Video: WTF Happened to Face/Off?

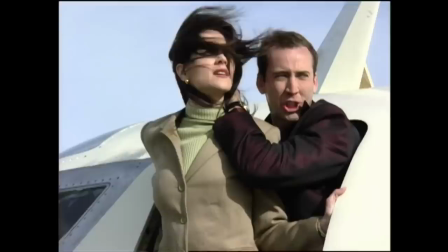[12:15]
John Wu said that when the pressures of such a massive undertaking occasionally got to him, John Travolta would notice and go out of his way to cheer him up. For the most part, the studio and producers gave Wu the support and means to achieve his vision.
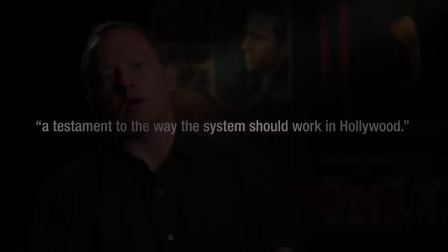[12:27]
Michael Kaleri described the experience as, quote, a testament to the way the system should work in Hollywood.
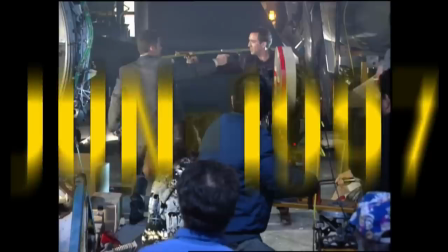[12:33]
The movie zoomed through post-production. Principal photography finished on April 1st and the movie would be unspooling in theaters less than three months later.
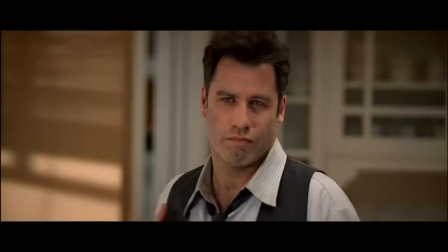[12:41]
But Wu had been essentially cutting the movie in his head while filming all along and would work with the editors each day after shooting to assemble footage.
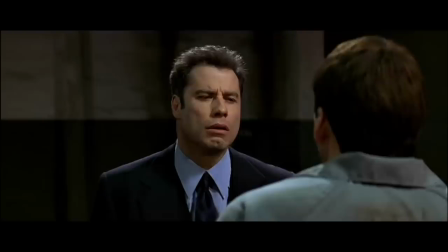[12:49]
By the time production wrapped, Wu had a fine cut that needed very little further finessing.
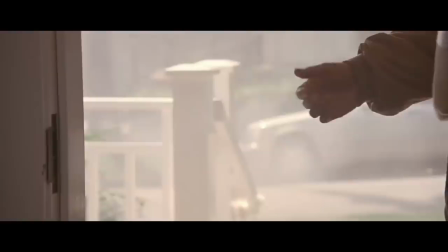[12:54]
Although there was one particular issue, the ending. The original script had the restored Archer bringing home his arch enemy's orphaned son,
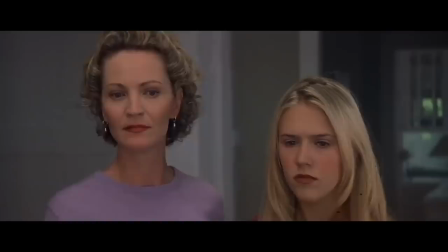[13:02]
but the studio was certain that audiences would be appalled by the idea and insisted on something else.
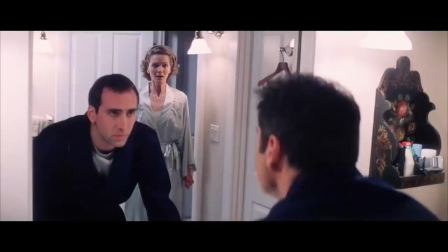[13:07]
In its place, Wu filmed a Hitchcock-inspired ending where Archer sees Castor in the mirror and it finishes on what could be perceived as a sinister smile.
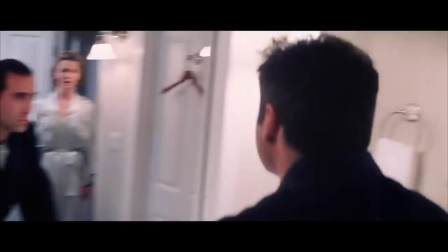[13:16]
But test audiences disliked the enigmatic ending and two-thirds of responses wanted to know what happened to the boy.
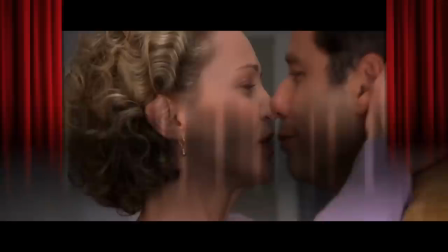[13:22]
The studio accepted their mistake and paid to have the original happier ending filmed.
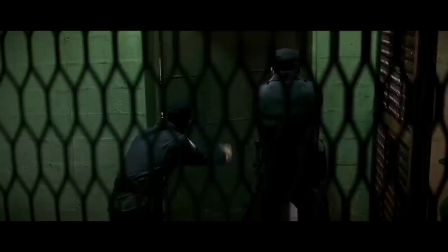[13:28]
Paramount released Face Off in theaters on June 27, 1997.
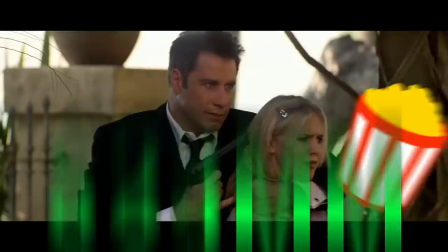[13:32]
The movie opened in first place with $23 million and positive critical response and audience word of mouth gave it stamina through the summer,
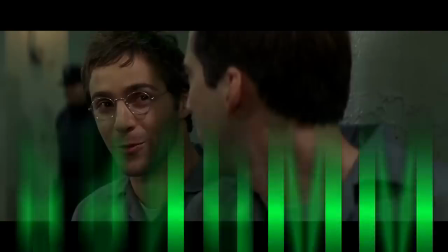[13:41]
finishing with $112 million domestic and $245 million worldwide. wide.
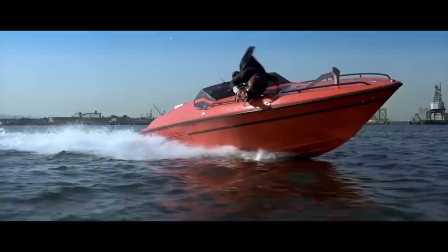[13:46]
One reviewer praised Paramount for approving the strangest studio film ever made.
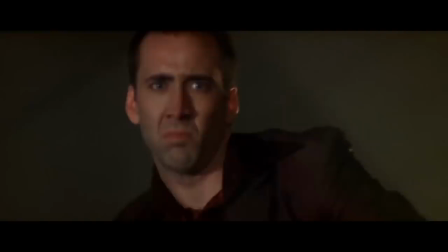[13:51]
And indeed, as big-budget action movies seemed to be getting more formulaic, Face Off offered something audacious.
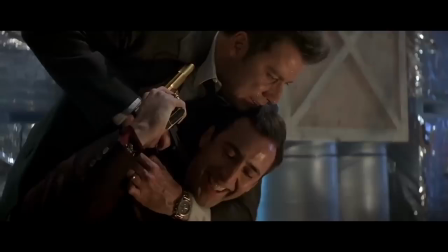[13:58]
At the time and in the years that followed, movie fans embraced the absurd but masterful blend of scenery-chewing, family melodrama,
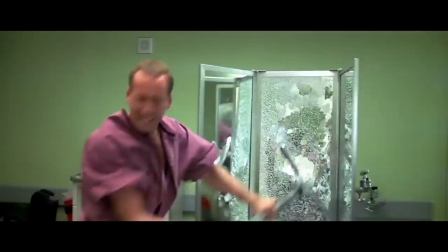[14:06]
kinetic action, and a bonkers core concept of a melancholy federal agent and erratic lifelong felon exchanging faces and lives.
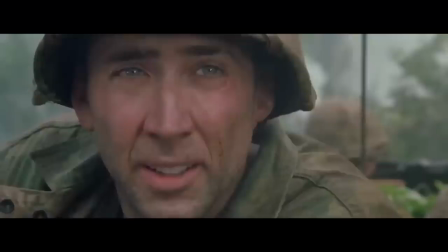[14:15]
Director John Woo followed Face Off with the box office hit Mission Impossible 2, but after the poor reception to his expensive war movie Windtalkers and sci-fi thriller Paycheck,
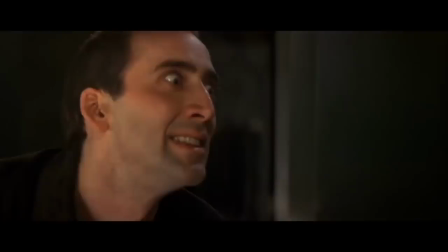[14:26]
he returned to Hong Kong for the well-received period epic Red Cliff. A remake of Face Off has been constantly rumored over the years,
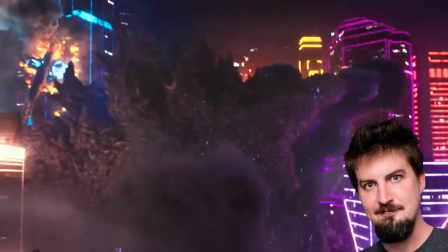[14:34]
but the latest report is that Godzilla vs Kong and the guest director Adam Wingard is working on a direct sequel to the original movie.
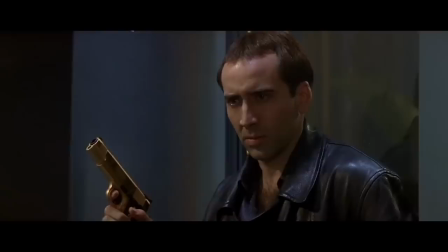[14:42]
With Nicolas Cage still a prominent part of pop culture, the return of caster Troy could possibly work somehow.
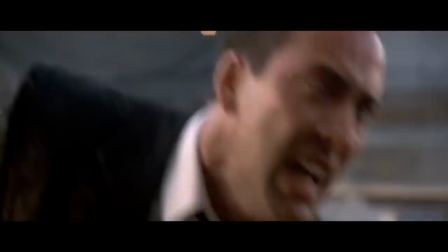[14:48]
But whatever happens, more than 25 years after its release, Face Off remains one of a kind.